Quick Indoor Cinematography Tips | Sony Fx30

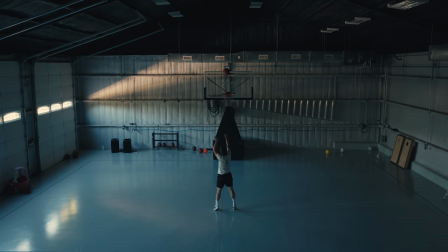In today's video, we're going to be looking at cinematography when it's the middle of the day and the strategies of getting the best footage.
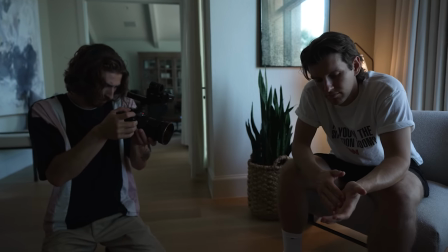We'll be using the FX30 for this entire shoot. Hey, Brady! How's it going? Good.
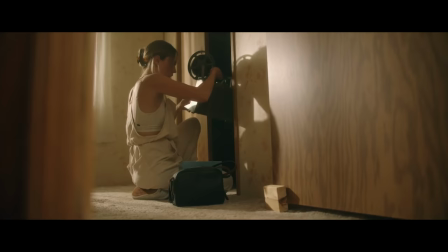Good to see you here. Guys, this is a new good friend of mine and fellow filmmaker Brady Bessette, incredible cinematographer.
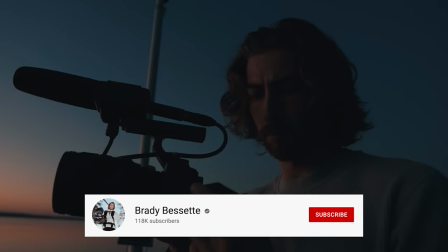Musicbed's been so kind to put us up in this house this week and it's our first time getting a hang. And today we need to test this camera.
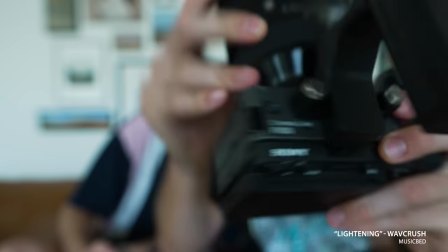Hide your face Brady, hide your face. The FX30, brand new camera.
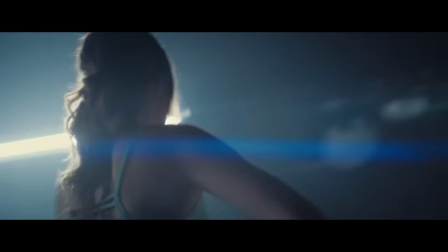And who better than help me put it through the paces than Brady, he shoots on the FX3, quite an FX6. And at FX6. But, the middle of the day, Texas bright sun. This is literally the worst time to shoot outdoors. I can barely get enough ND to make the shot work. But that doesn't have to stop us from shooting right now. It doesn't? No, there's options. Oh shit. Brady's actually telling us that we have to go indoors right now. Why is that? Because middle of the day is actually a lot better time to shoot inside instead of outside with that Outdoor Brady's right.
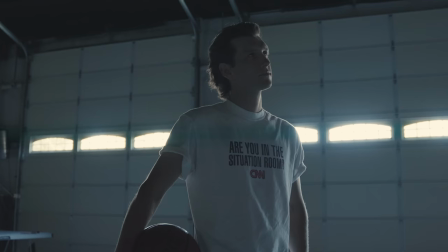This is actually can be one of the best times to shoot but indoors So Brady's gonna give us some tips today on how
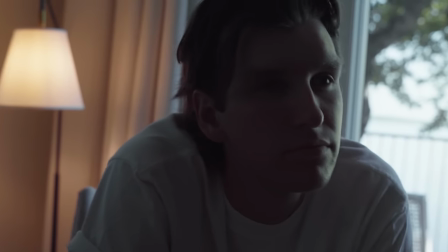to get the most cinematic footage indoors in the middle of the day And why you want to be in the middle of the day too is it's nice and air-conditioned. It's so hot out there My feet just got burnt by the pool. Let's go shoot Brady. I like that idea Okay, while we're gutting our way to the first tip we got editor Lewis here in Texas It is so bright. This property is so big. I've got lost in the house my first night and ended up in a room full of bunk beds. Slept there when I actually could have been staying in the master bedroom. This behind me is the guest house.
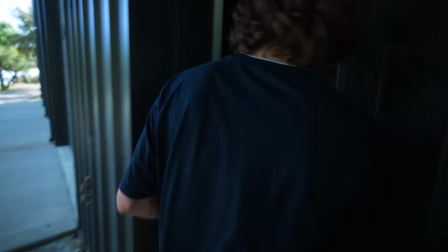I just hope one day I live in a house like that. Normally when you walk in a room, you turn the lights on. But my first tip, turn the lights off. And here's why. So when you turn on all the house lights in a facility, you're gonna have light everywhere. where it's gonna fill in all of your shadows.
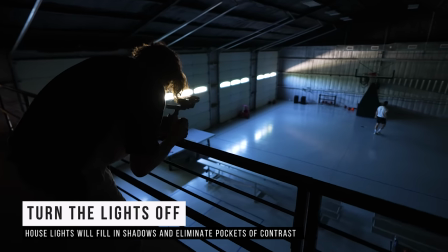This contrast between highlights and shadows are what give visual interest in your image.
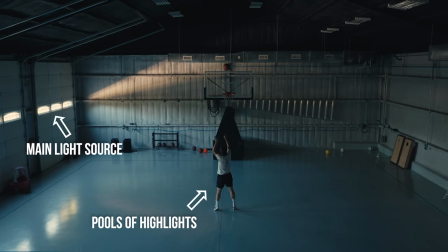So by shutting the house lights off and actually using the sun coming through your room's windows as your main light source, that's gonna give you these pools of highlights and shadows in your image.
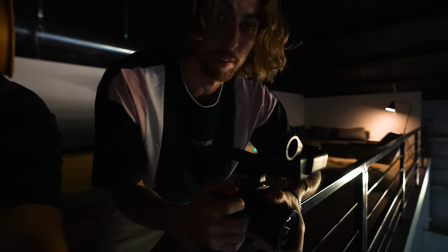So where you can really see this kind of contrast coming in from the light is on, especially on Louis's back.
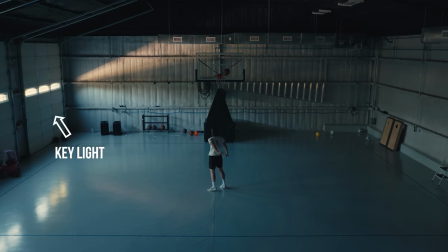You can see on the left side of him, you've got this key light coming from the windows. And then on the right side of him, you've got this contrast that there's really dark area on his right side of his body.
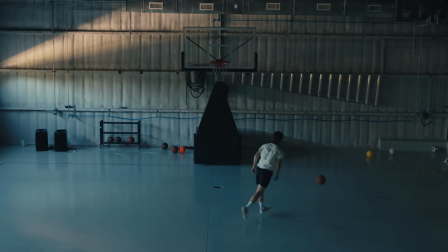And it just gives a lot more pleasing of an image as opposed to when the lights would just be on and it just being bright everywhere Let me go turn the lights on and show what that looks like I want to throw up. This is a point I've made before That house lighting is ugly lighting designers of houses are thinking for
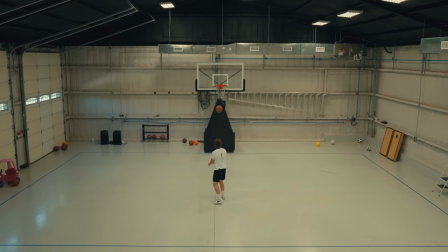utility They want you to be able to see everything so you're not running into anything when you can don't embrace their strategy,
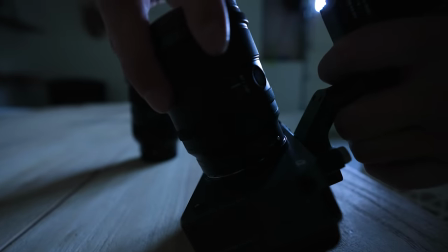which is light everywhere First thoughts on the FX-30? I feel like I'm shooting exactly with my FX-30. There's no hesitations coming to it. I already know how it works. I like it. Yeah.
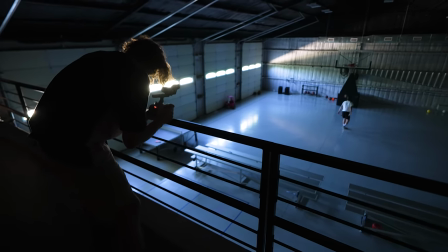So we've got the lights shut off and now we're starting to create this contrast of highlights and shadows. But that brings us to the next point of a placement of where you want to actually place your camera.
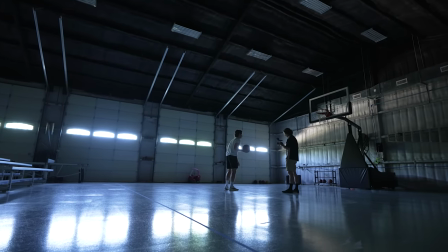Now, I'm shooting into the light and you really want to backlight your subject. You probably hear that all the time is backlight, backlight, backlight.
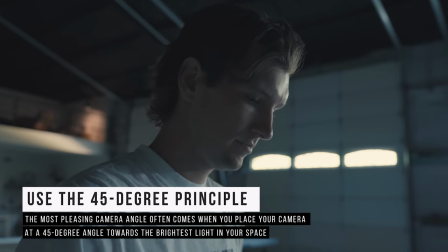And that's true because you can see, especially on his face you get this really cool wrap of light coming
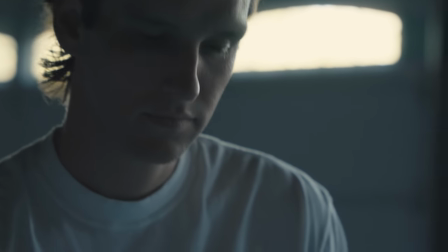around his forehead coming across his face that looks really really pleasing and it adds to that more contrast.
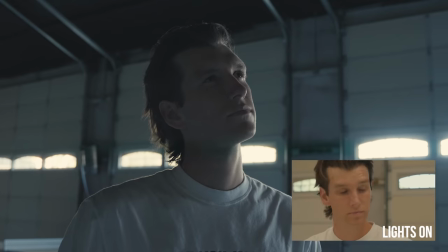Again you've got the highlight area on one part of his face the shadow on the other side.
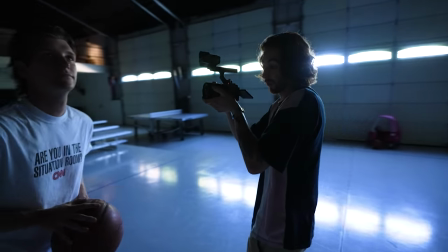Now if I were to bring this camera around to shoot front light all of our contrast is gone and it's essentially
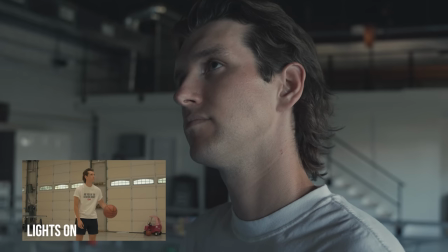having the same effect of turning the house lights on and everything just being washed out and flat lacking all the contrast. Now one thing I'll say that's missing from this room is some haze.
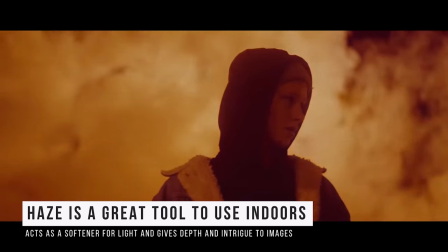I was about to say. Yeah, yeah. Not just because it's cool and sunlight comes through it. Haze does a good job of softening light a little bit more also.
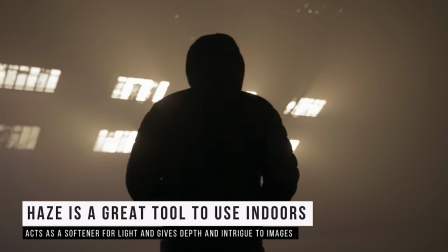It acts just like this 3D diffuser. What did I call it? It was one of the first YouTube videos I ever did.
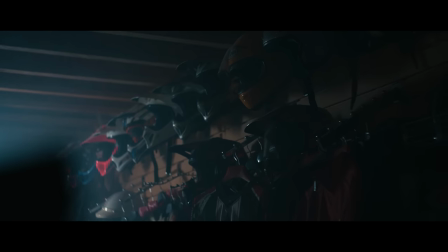It does this cool thing called beamage. Beamage. It gives volume and then volumetric, then the lights of beamage.
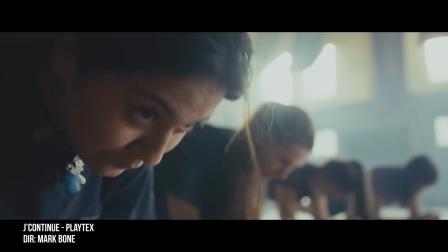You can see this Playtex commercial I did. We had haze in the room. You can see the beams. Very similar to this. That's the one thing that's missing, but overall the light's pretty soft in here I like it yeah I can't complain with this being natural light
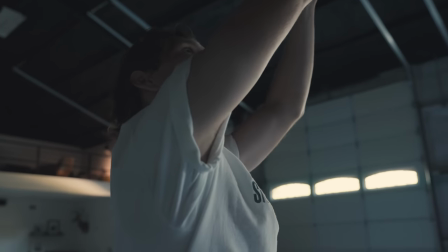and the middle of the day let's go back to the house we want to show you if you're not in a giant basketball court how to get good
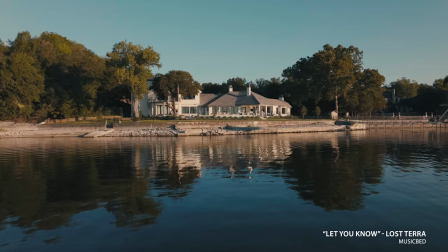light indoors during the day hey
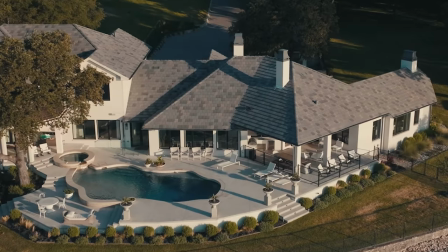there I came out here to remind you that I don't live that mansion life like you might thought I have with this video I live with garbage cans today's video we're talking about camera gear and when we buy a new camera gear we get insurance we have insurance right you don't not having insurance for your camera gear is kind of like driving without a seat belt it's like making a smoothie without the lid intentionally intentionally making a smoothie without the
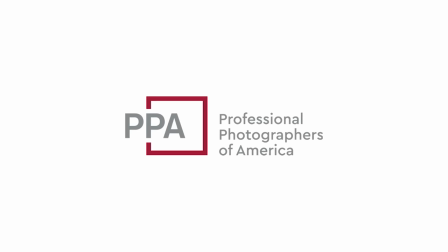lid but that's where ppa comes in the professional photographers of america this is an
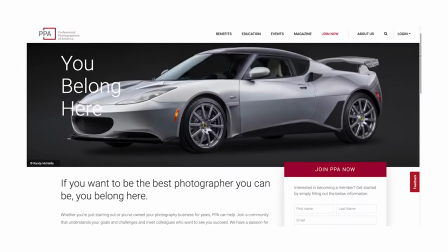incredible community of over 34 000 photographers and they have fifteen
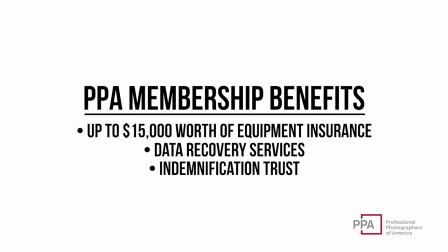thousand dollars of camera gear insurance for your beautiful new camera to help give you peace of mind when you're on set using all your new gear.
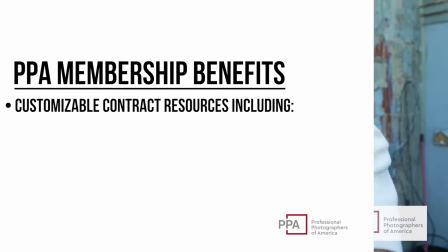But your membership doesn't just stop there. There's loads of more features. They help you navigate contracts, how to figure out all that legal stuff that can be overwhelming.
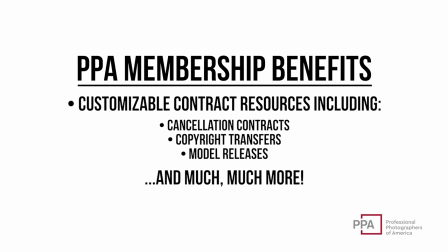They're kind of like a dad who's going to help you run your business. We run an academy, the Art of Documentary, and we literally send our students to the folks at PPA to help them navigate all that contract and legal stuff, because that can be overwhelming at times. And if you sign up with a link down below, it'll get you $25 off your PPA membership. Go check out PPA, it's worth it just for the camera gear insurance alone, but there's loads of more bonuses that come along with your membership. Now let's go back to talking about cameras. Brady at the DP, you find the last location here. We have plenty of windows. Every room has like 18 light switches and I just push them all off. It's like an airplane control board. We got some gorgeous lights here. All right, so what I would look for is one hour window light is a nice soft key light. One hour window light. One hour window light? Isn't that what you just said? Did I say that? One hour window light. One hour window light. I slept three hours, give me a break. The first thing we're gonna look for is our key light window because our window is gonna be acting as our key light, the daylight's filling in.
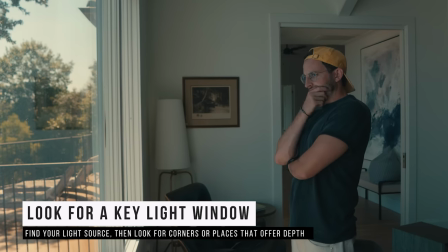So that's one thing I'm looking for. The other thing is a corner because corners shooting into the corner room is gonna give you depth in your image. You want a deeper image with more visual interest. Ooh, okay. You got a mirror there that's gonna add even more depth to our frame so that's an option or we get the office chair that's over here in the window
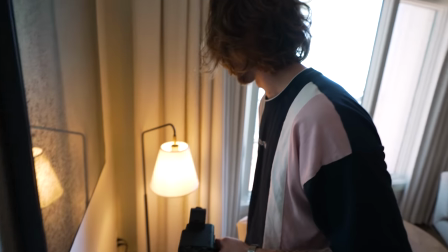should we get lewis here let's see lewis here a practical light quick tip practical light is any light that's going to be in the
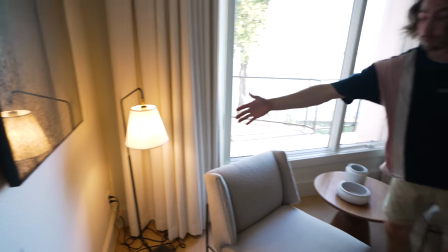frame here so to add to a little bit more interest maybe add a little rim light as he's sitting down take a c glue this looks really
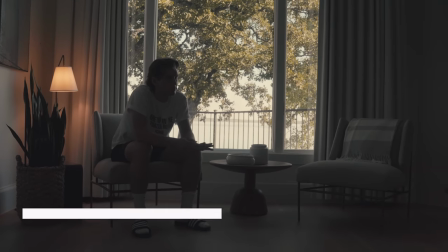awesome right here and one thing that we always like to say is like really embrace the silhouette don't be afraid to darken up your subject and
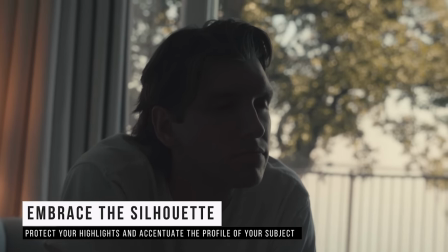really accentuate the profile of your subject sitting there because a lot of the times a common mistake is you want to expose for your subject right
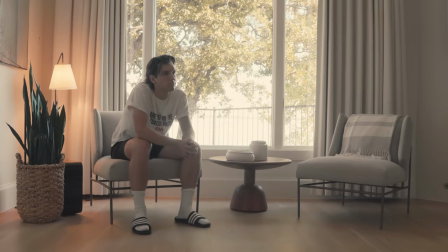so you brighten up your whole image and then the window is completely blown out by stopping down and really accentuating with a silhouette it can still give you a really really great image and then if your frame is really dark you can add stuff like a practical like you see in that frame left
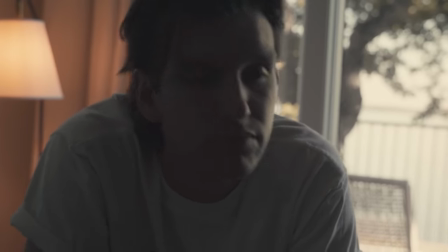a little warm light it adds a nice pool of light on the inside of the room just bringing up a little bit more level so So, sometimes the option is just to go full on silhouette with the giant windows.
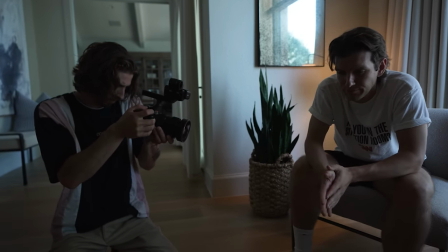Embrace the exposure for the outdoors inside. There you go. We're gonna go jump in the pool.
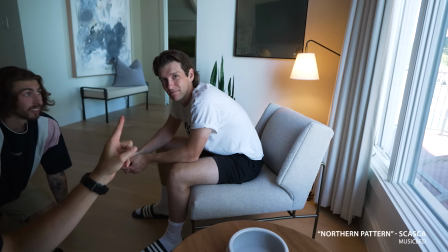We've been dying to do this all day. Thanks to our editor and model, Lewis. It's tough being a model. It is. Thanks to guest DP, Brady. Go give him a follow. Incredible cinematography tips over on his channel. He's shooting amazing stuff. He's not a YouTuber, he's a real DP.
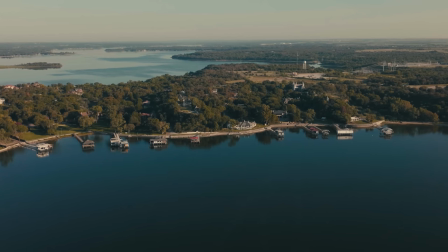Music bed. This has been the most crazy, coolest house I think I've ever stayed in in my entire life.
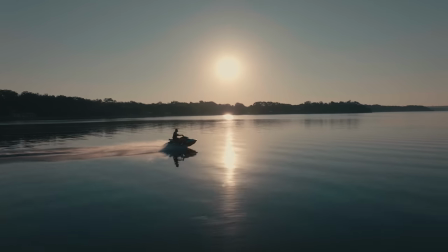I don't think, I know. This is insane. Thank you. Love you guys. Go check music bed out. I have links down below in the description.